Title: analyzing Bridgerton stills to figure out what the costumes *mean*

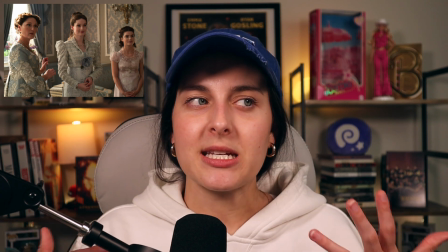3:56 While her look is very clearly inspired by a lot of Daphne's looks from season 1, it seems like she's very almost elevated to be someone who has left London,
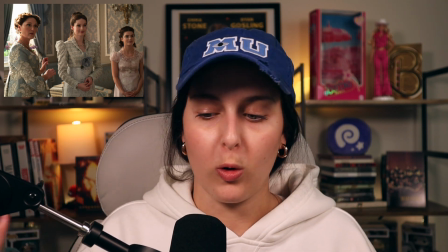4:05 to looks like they've experienced more of the world or of life than perhaps Daphne has in the first season.
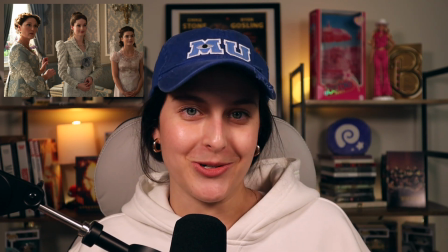4:12 And I don't know too much about Francesca's story or her book or who she ends up with,
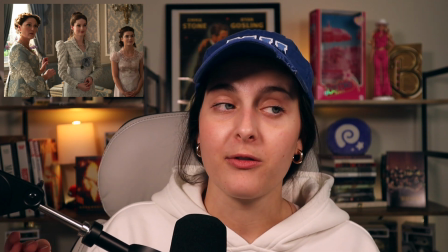4:18 but I would be curious to know from people who have, so let me know in the comments, if the way that they're going to portray her,
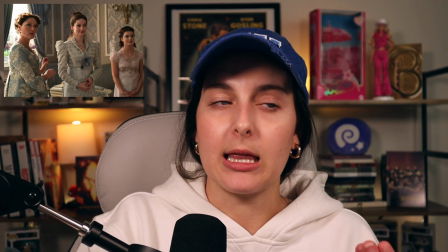4:25 it looks through these stills, is in line with maybe like story elements that they're hinting at.
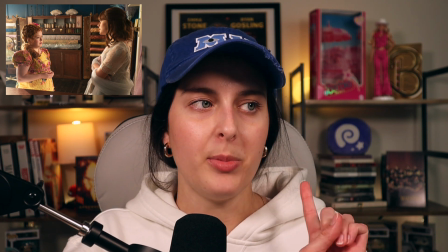4:30 Okay, so this still got me very curious because it's of Penelope, although in a more glam makeup look,
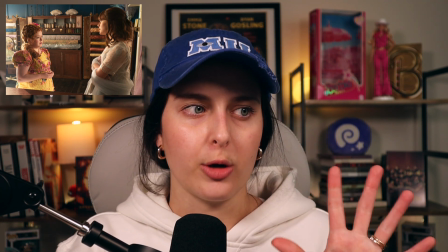4:37 still in one of the kind of featherington new fashion yellow dresses. And what I'm curious about is, when does she get the new dresses?
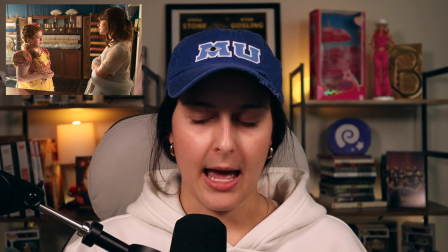4:44 Because in the trailer, there's that shot where she takes off the cloak and she's in that beautiful emerald gown. I feel like that's like a mid-season type of thing,
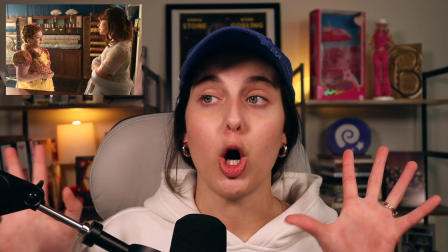4:52 but I'm not like, is that her first, like, oh, Penelope dressed up, she looks good?
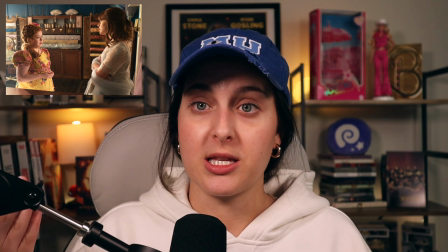4:57 Because there's gonna be something in the first episode that specifically talks about like her going to the modiste and using potentially her Lady Whistledown money to get a new look.
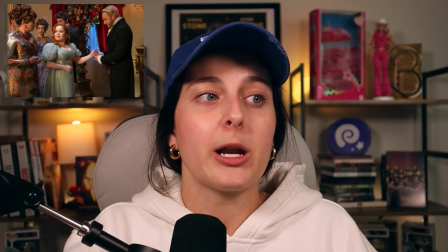5:05 Now, from what I can
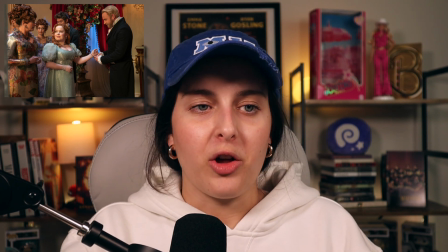5:06 tell, Lord Dabbling is supposed to be a suitor because instead of the show follow the exact plot of the book where Colin just kind of realizes he loves Penelope,
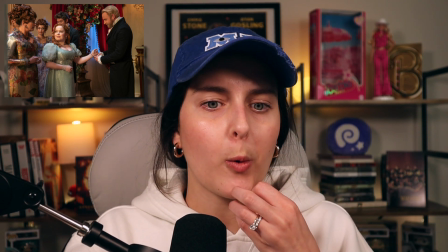5:15 we need more angst, okay? We need a little bit more angst. So what we're doing is we're introducing Lord Dabbling as a suitor for Penelope.
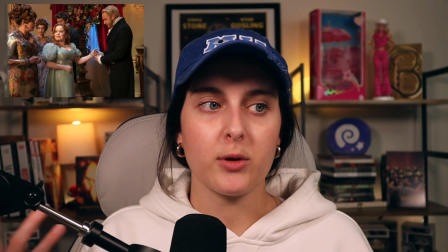5:22 He's really serious about getting married. Penelope doesn't want to be at home anymore. She's still in love with Colin, but she's also like, I need to get over you because you said that you would never court me.
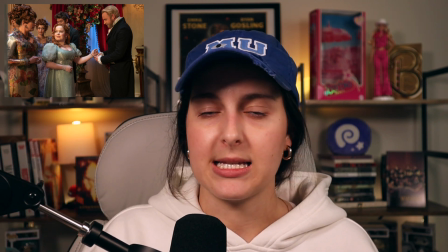5:30 And also I'm just kind of pissed at your whole family right now because of Eloise. And so I like a lot her costuming here.
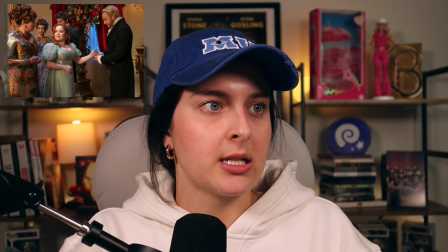5:36 She's in such contrast to like her mother.
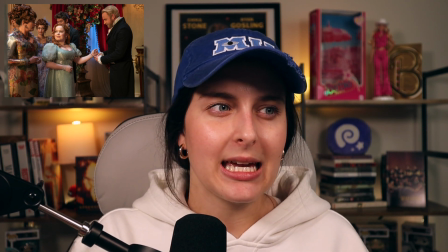5:40 I still think this dress is beautiful, so don't get me wrong, but there's something almost like plasticky and not as flowy and regal,
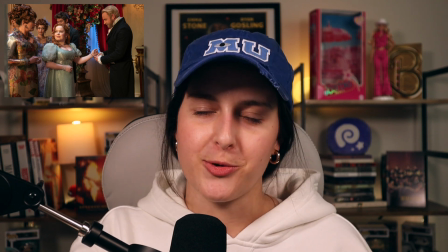5:49 should we say, to this dress as there is to the dress that she's obviously wearing in like the cover or some of the other dresses that she's wearing at times
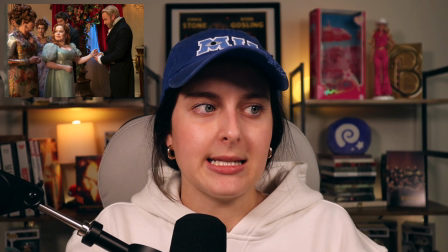5:57 that I think are later in the season. But I think there's something about this that ties in with kind of the featherington style but isn't quite the Bridgerton style,
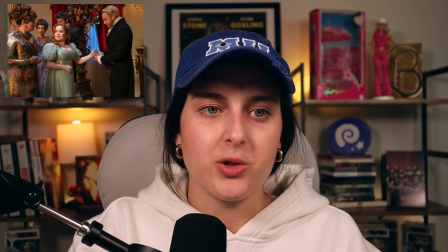6:03 because again, these costumes tell so much of the story that I feel like this is like a transition.
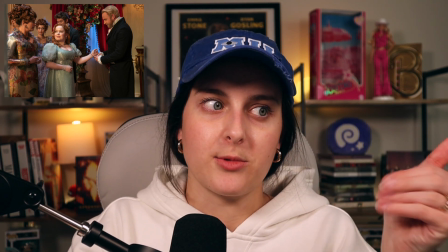6:08 Like, okay, she's not in the yellow dresses anymore, she's not in the ugly featherington dresses, no offense Portia, but you got bad taste and I gotta call you out. But she's not quite to the floral applique organza level dresses. Does that make sense?
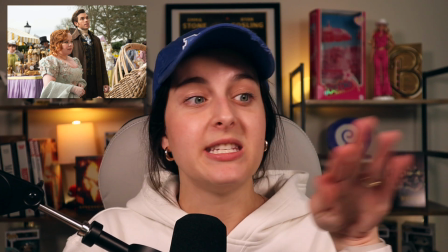6:20 Sorry, I don't know why I'm saying that makes sense. Like this one, different vibe. You can't tell me that you don't see the difference.
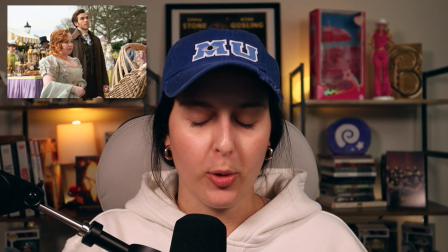6:28 Also, I love somebody pointing this out, so I can't claim this for myself,
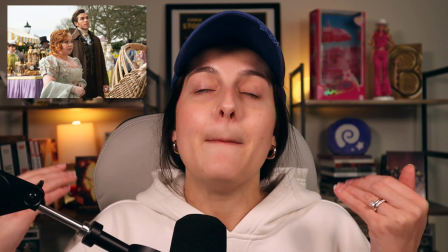6:31 but the way that they have changed her neckline on these newer dresses makes her look like a woman and not just like the 16-year-old girl.
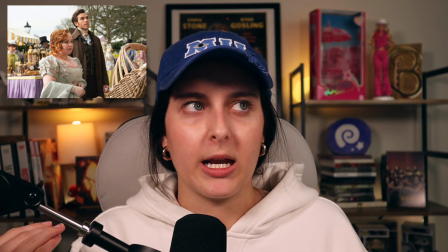6:38 Because I'm absolutely shook. I know that the first season came out in like 2020, so it hasn't been that long, and they probably filmed it like prior to that.
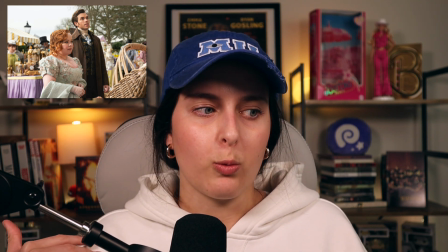6:45 But like Nicola Coughlan was still in her 30s filming the first season,
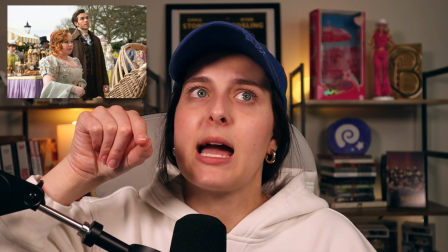6:49 and I would have believed that she was like maybe 17 to 20 years old.
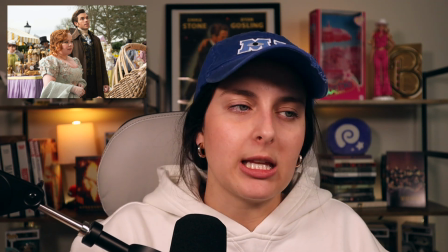6:55 This woman is ageless. Drop the skincare routine, Nicola. We need it.
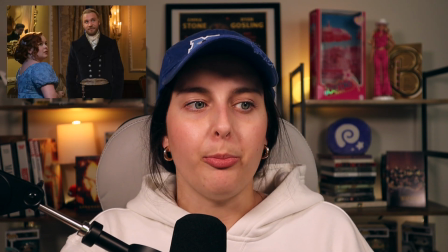7:00 Even this one, okay, which I do really like. It's got the bow on it, it's got some floral design, but it's still more stiff.
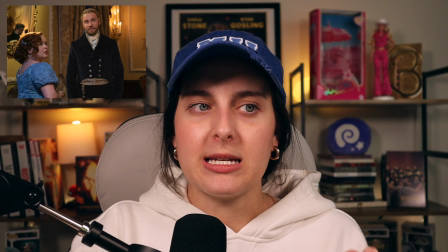7:08 And I feel like, if I had to guess, these were to represent times when Penelope isn't like 100% accepting
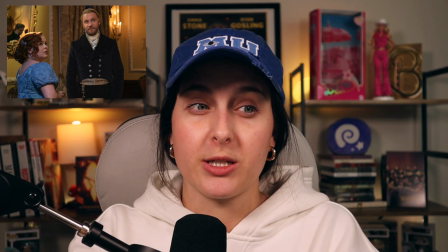7:16 herself or the combination intersection between her and Lady Whistledown. Like I feel like there's something there, but maybe I'm reading too far into it.
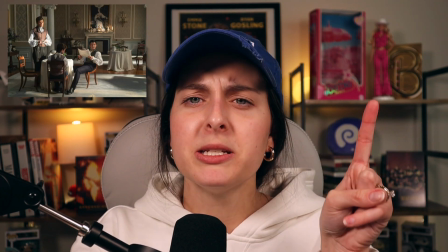7:24 The boys, also Colin's skin. Can we talk about that?
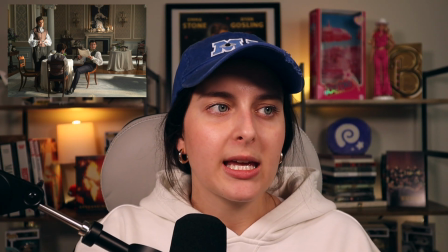7:27 I know he's probably got some makeup on because they're actors and they need to look good, but I just feel like it's glowing, and also his eyes this season are popping.
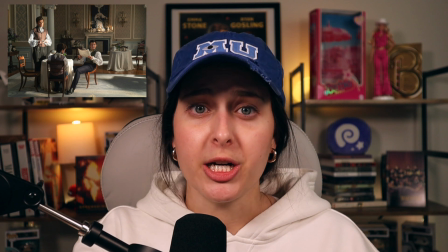7:36 Also Benedict got a haircut and he looks good. He does. You won't catch me saying otherwise.
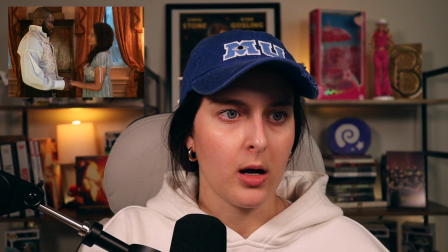7:41 Will Mondrick. I love the stills of him and his wife. Also, I think this is like a nightgown, but she looks so pretty.
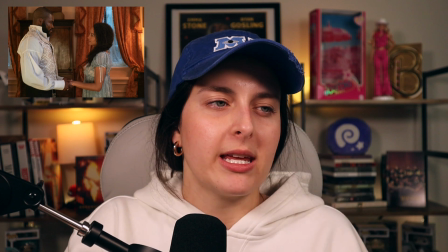7:46 I'm so excited to see them in some pretty costumes now that they're officially a part of the Ton.